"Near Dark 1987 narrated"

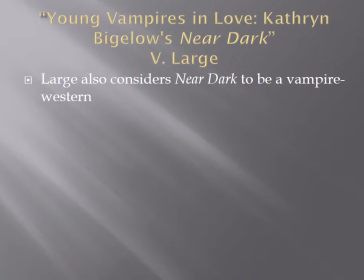248s
So for Large, there are several examples in Near Dark that point to the western motif. And I mentioned some of these before,
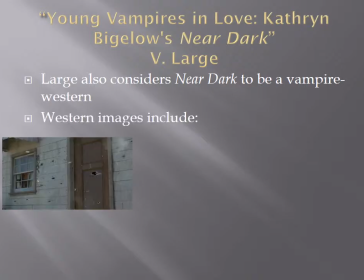255s
but here are some more kind of concrete examples. examples so there's the shootout which is pretty indicative of the western if you remember when they were kind of holed up at the at the motel there the police come and there's a kind of massive shootout and
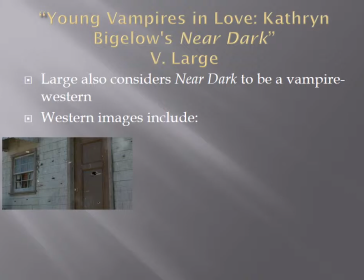272s
you've seen this in other western movies butch cassidy and the sundance kid the young guns movies somebody's trapped somewhere and there's a big shootout to where the police
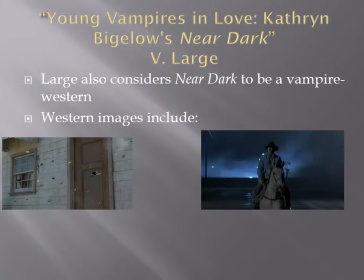281s
come and get them so that's very much an image from a western there's the cowboy riding in on the white horse to save the female. In this case, he's trying to save his sister. But ultimately, there he is. He's got his cowboy hat.
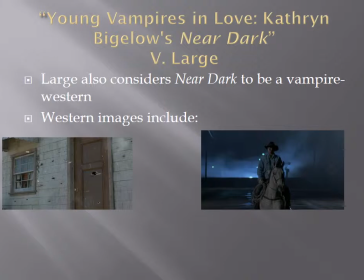295s
He's got his lasso. He's got his horse. There's not much more that you need to see to tell you that this is a Western. And again, very different than some of the vampire films that we've watched so far.
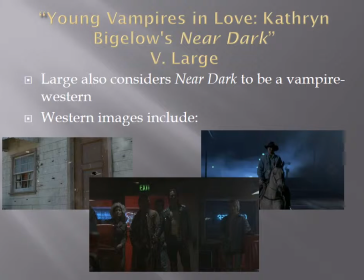307s
And then there's, of course, the bar scene, which is also indicative of the Western movie, the classic bar fight scene. And this scene is really more tied to the western much like the the action fighting in blackula said that this was a blaxploitation movie
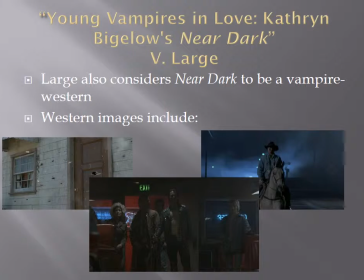324s
this really kind of testifies to it being a western they walk into a kind of seedy bar beat up and kill a bunch of cowboys so that again for large this is imagery that that really screams western and then if you look at what they're wearing kind of the jeans and leather codes.
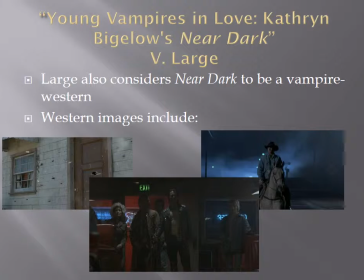342s
I mean, they don't really dress like other kinds of vampires. They're really dressed more like bad guys in a classic Western film.
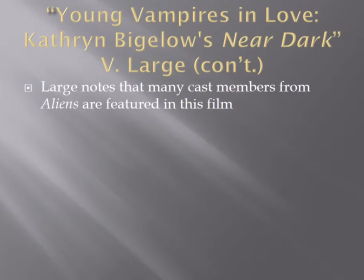352s
So, Large makes another point that's kind of interesting that there's a strong connection between Near Dark and the movie Aliens. So, Aliens was directed by James Cameron, who happened to be married to Catherine Bigelow.
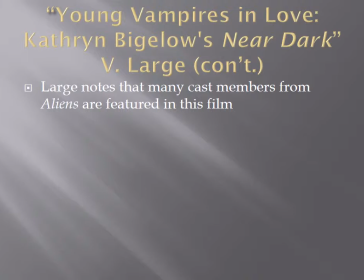365s
They are no longer married. But there are some allusions within the film itself, as well as some kind of concrete connections that we can point to.
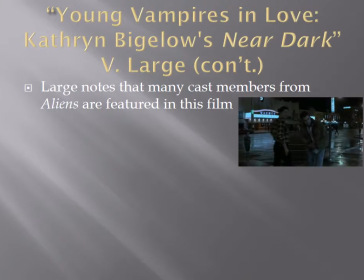373s
So in this scene, when he's kind of stumbling around trying to make it to the bus station, if you look closely at that marquee in the background, it is a marquee for the movie Aliens, which again is not an accident. There are very few things in films that happen by accident.
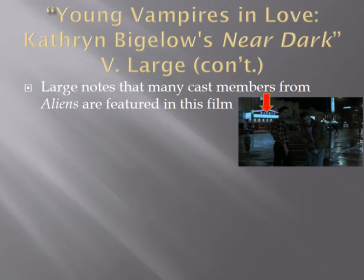390s
Most everything that is put in a scene has been put there for a reason, and in this particular case, this is kind of an allusion to the movie Aliens.
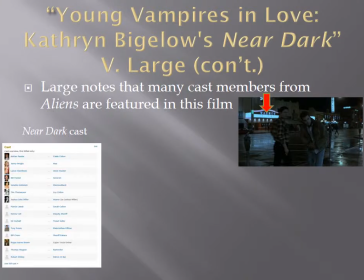398s
If you look at the cast of Near Dark, There's the cast of Near Dark as seen on the Internet Movie Database.
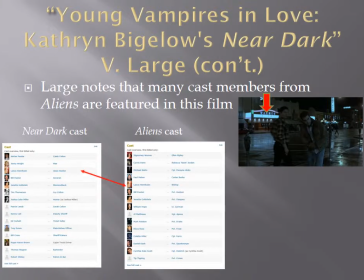405s
And then if you look at the cast of Aliens, again, also from the Internet Movie Database, you can see that there are quite a few people that appear in both. And there are probably more bit actors that don't even kind of make this top list that ended up in both movies. But those are three of the biggest ones that you can see are in both movies.
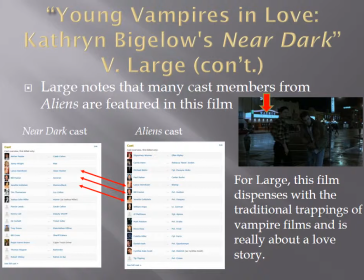426s
large also thinks that near dark really breaks with the traditional vampire movie that there are elements of the vampire movie that are missing including the actual word vampire is never mentioned and there's a strong love story in here
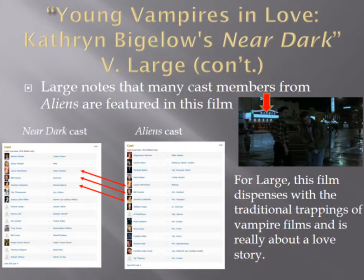443s
and that for large is different than a kind of traditional vampire movie and that the actual narrative of near dark is really about a love story as opposed to being about just vampires.
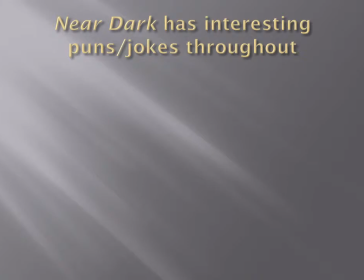458s
So, Near Dark, like a lot of our other movies, has some interesting puns or jokes throughout the movie.
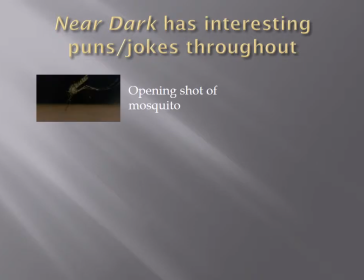464s
You can see in the very, very opening scene, right after the opening credits, there's a shot of a mosquito, and we all know mosquitoes like to suck on people's blood, and that's kind of a joke about vampires and mosquitoes. I don't think the joke is that these are really mosquitoes running around killing people.